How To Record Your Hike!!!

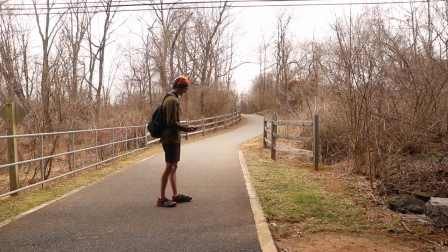In 2021, I thru-hiked the entire Appalachian Trail and posted a YouTube video almost every single day for about five and a half months. And today, I'm going to show you just how I did that.
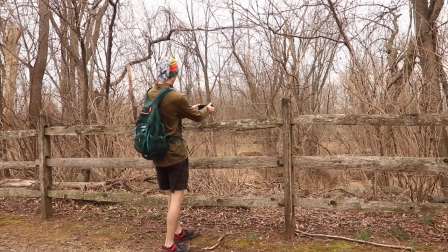Whatever you feel comfortable recording, record it. It's good to experiment. You really don't only have to record views.
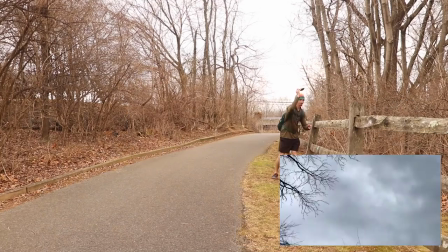People want to see all parts of the trail. The amount of times I just recorded a white blaze and mixed it into my b-roll, it's a lot.
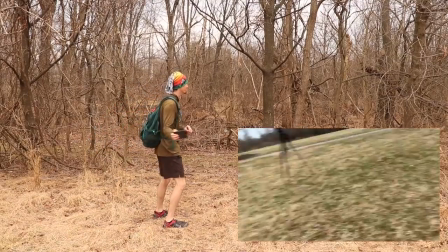Pan slowly. It will look more blurry if you pan over even remotely quickly.
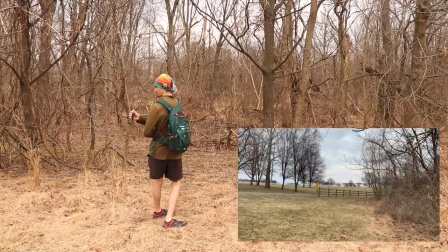If you want to try some fun transitions instead of just using the normal transitions included in iMovie,
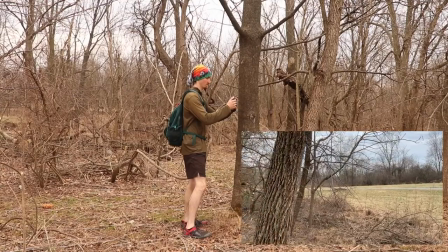try moving the camera slowly into a tree until the screen turns completely black.
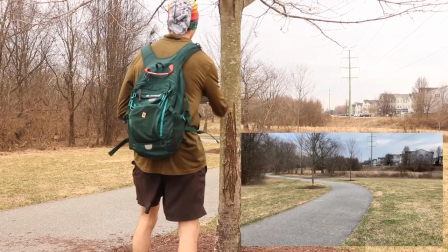For the next shot, in a new area or scene, start the shot up close on another tree or item and move away to reveal the next scene.
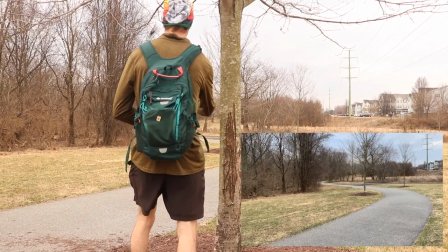I like to do this especially with backpacks and sometimes even people.
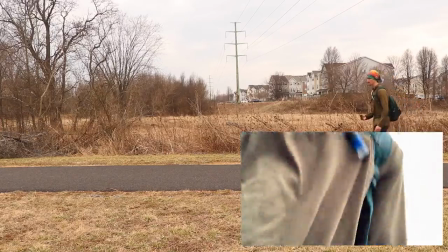Doing in-camera transitions like this can be a great way to spice up your videos and it is surprisingly easy to edit. You can talk about anything you want because you know honestly most people like to try and plan ahead on exactly what they're gonna say but honestly I just wing it most of the time. I'll just if I don't really feel like I have anything to say sometimes I'll just stick to talking or not talking but doing a little more cinematic stuff but like even this right now like I'm stuttering a little bit I might mess up every once in a while you don't necessarily have to cut it out you don't have to edit it out of your video just show yourself be yourself do your thing if you really really don't want to talk to the camera then just do cinematic stuff maybe do like a voiceover if that helps or you know just you can change it every day. Some of the days on the trail I didn't say a single thing, I just recorded through the day, I just wasn't in the mood to talk or maybe it was raining or the weather was poor or just ended up being a much shorter video than I intended and yeah but it all works out you know and you're gonna make mistakes, you're gonna make a lot of mistakes but anyways I'm gonna get back to the voiceover because you know I'm home now so I can plan out a little bit better.
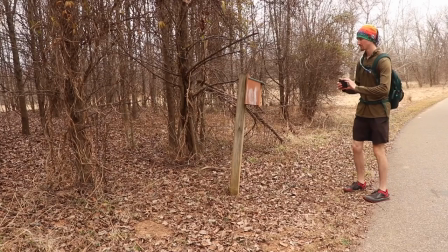When I would record video during my thru-hike I would honestly just end the video whenever I feel like it's long enough to post. So if I edit a video from a day and it's only about three minutes long, I'll most likely continue the video into the next day and even the next sometimes.
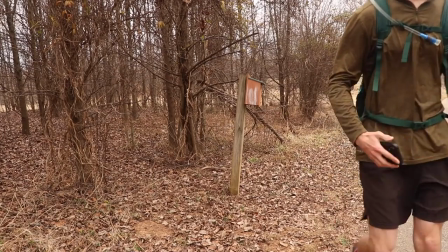Some people will make a video out of an entire week, which is a great way to start.
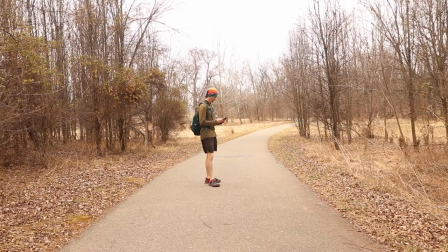I would highly recommend waiting at least a week after you start your hike to upload your first video. This allows a buffer for when you don't have data to be able to post or if you fall behind a little bit. To help with this, you can download the YouTube studio app to not only schedule your videos but to add thumbnails, add little cards that pop up on your video. It's just a great little tool to have. Alright, so now that I'm home, usually I'll be doing this in my tent or at my campsite. Usually it's too buggy out, especially in the warmer months on the trail, to really sit outside and edit my videos.